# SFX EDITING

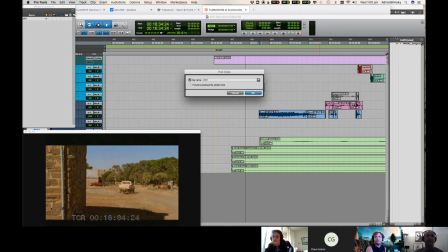So I'm just going to type in V-I-N-D. Oh, it kind of changes it as you type. So you can go, okay, cool, there it is. And now I can bring it and drag it in.
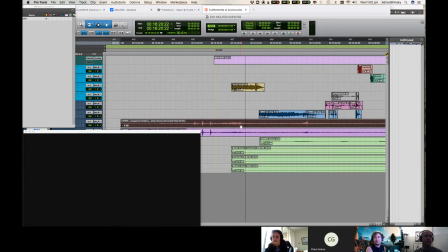And that's a pretty long file. So let's zoom it out a bit.
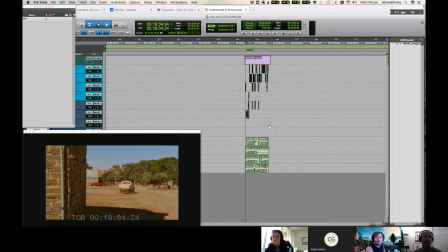I'm going to undo that, make sure I didn't go over something. And then redo is just like undo.
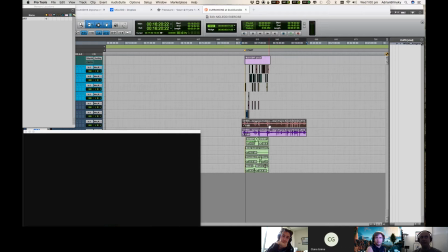Undo is Command Z, redo is Command Shift Z. And then it sort of goes back there. And we haven't really picked a part of it yet, so I'll just drag it over here. We'll pick Were a part. those sound effects files meant to be mono?
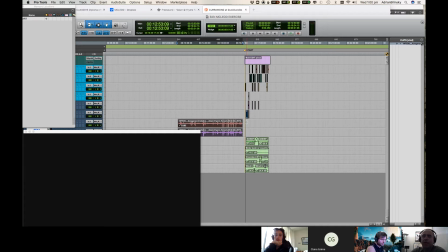No, most sound effects are actually stereo. I don't know why all the ones that came across in the clouds are mono, but a lot of sound effects, especially if you're recording an ambience, you would want to record it stereo.
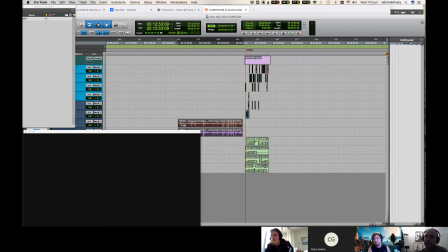Yeah, I think stereo microphones were still a little bit of a thing that you didn't see too commonly around the time of McLeod's, which I think was the early 2000s from memory. Now, everyone and their dog has a couple kind of thing, especially if they're, yeah.
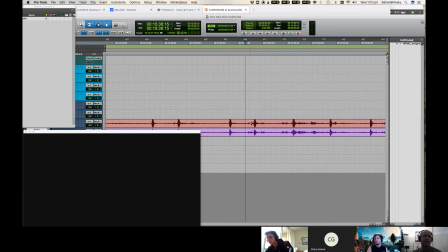So do I need it stereo? Yeah, maybe we'll have it stereo. I don't know. Let's just sort of have a bit of a scrub and have a listen to it. Not bad.
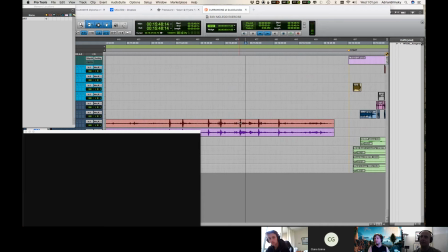That's it. This one in the background. That's just Australia in the morning for me. So I'm just going to highlight this. Keep it stereo. That's going to be heaps probably. And then if you hit Command T, it'll trim your selection.
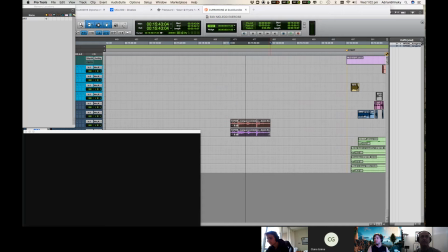So Command T does this. I selected the length that I wanted. Command T just consolidates that selection. I can still pull it out if I want to, but whatever.
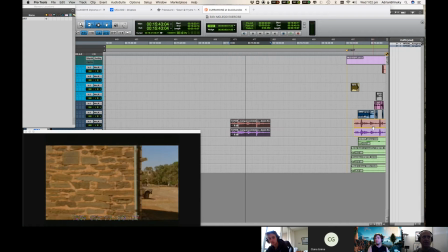And let's just drag it and put it at the beginning here and see if this is going to sell the whole idea of morning.
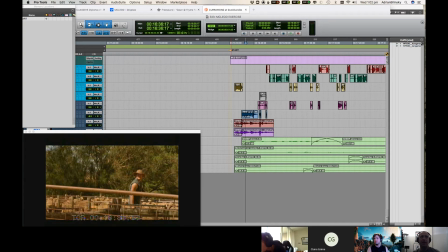Now, this is too long, but I'll just play it and see what happens.
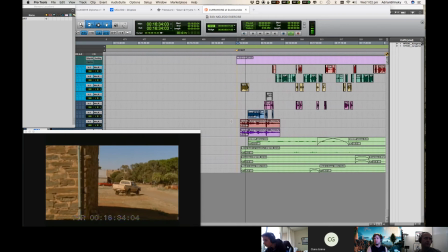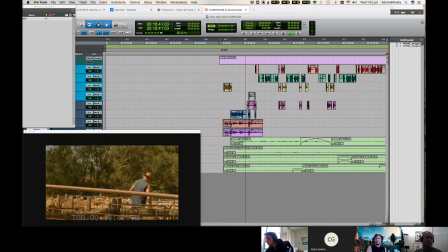Weird how to me that just makes it sound like morning all of a sudden. Now, I do not want there to be those loud screeches.
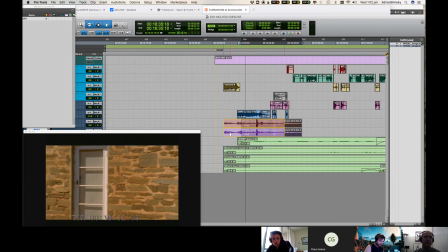I think I want the Currawongas to come in hard at the top, the little bauble-y kind of sounds.
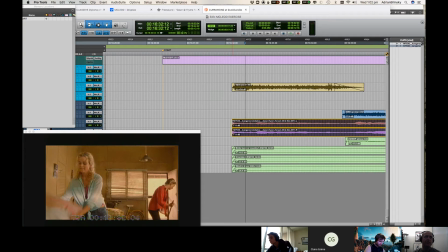And yeah, again, I'm going to trim it a bit like I did to the others.
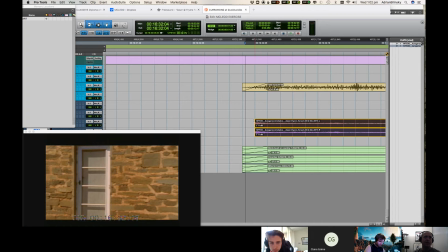It's a good idea to do it, just before the cut. So the cut's here, and I'll do a 2-frame fade,
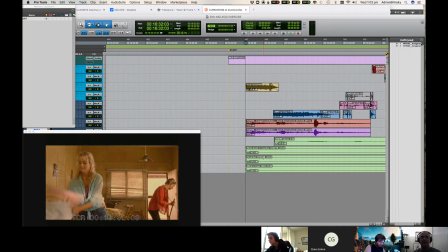just like we did for the ambiences, because it is sort of like highlighting the ambiences if you want.
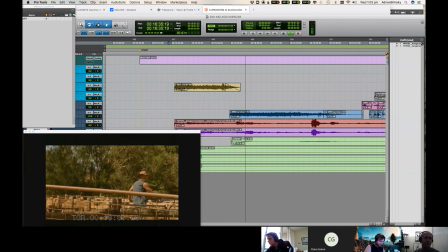Yeah, and what I might do is I'm going to fade this out quite long underneath that truck pulling up. Yeah. So let's do something along the lines of this.
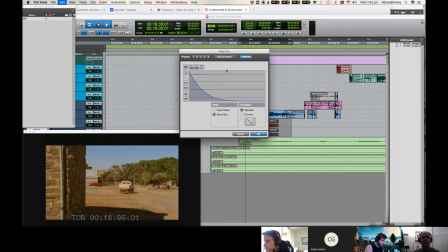If you hit Command F, you can choose the fade out that you want.
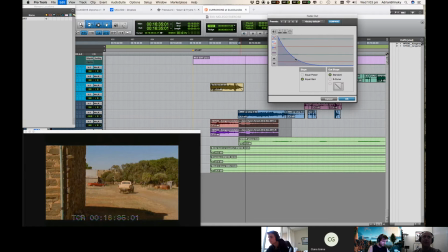And in the same way as we adjusted the fade out before, so click and drag and click and, and drag it around. So we'll do something along the lines of that. Hit OK. And now let's have a listen and see if that, we don't want to notice them go.
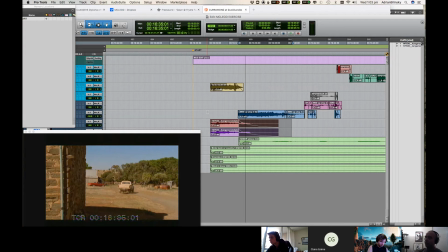We just want the Currawongs to go, hey, it's morning, and then leave. Basically, that's their only job.
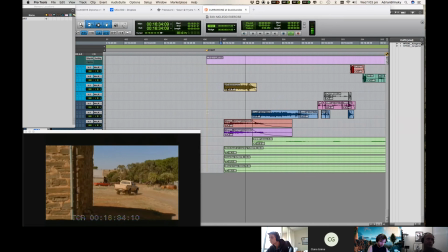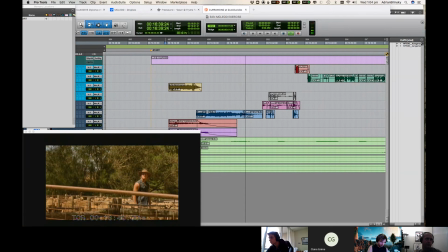Yeah. And we've got those birds in the back, and it's almost like we congratulate in there.
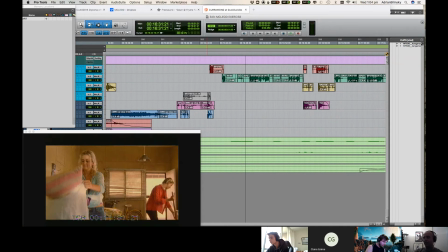So that's like an establishing sound effect.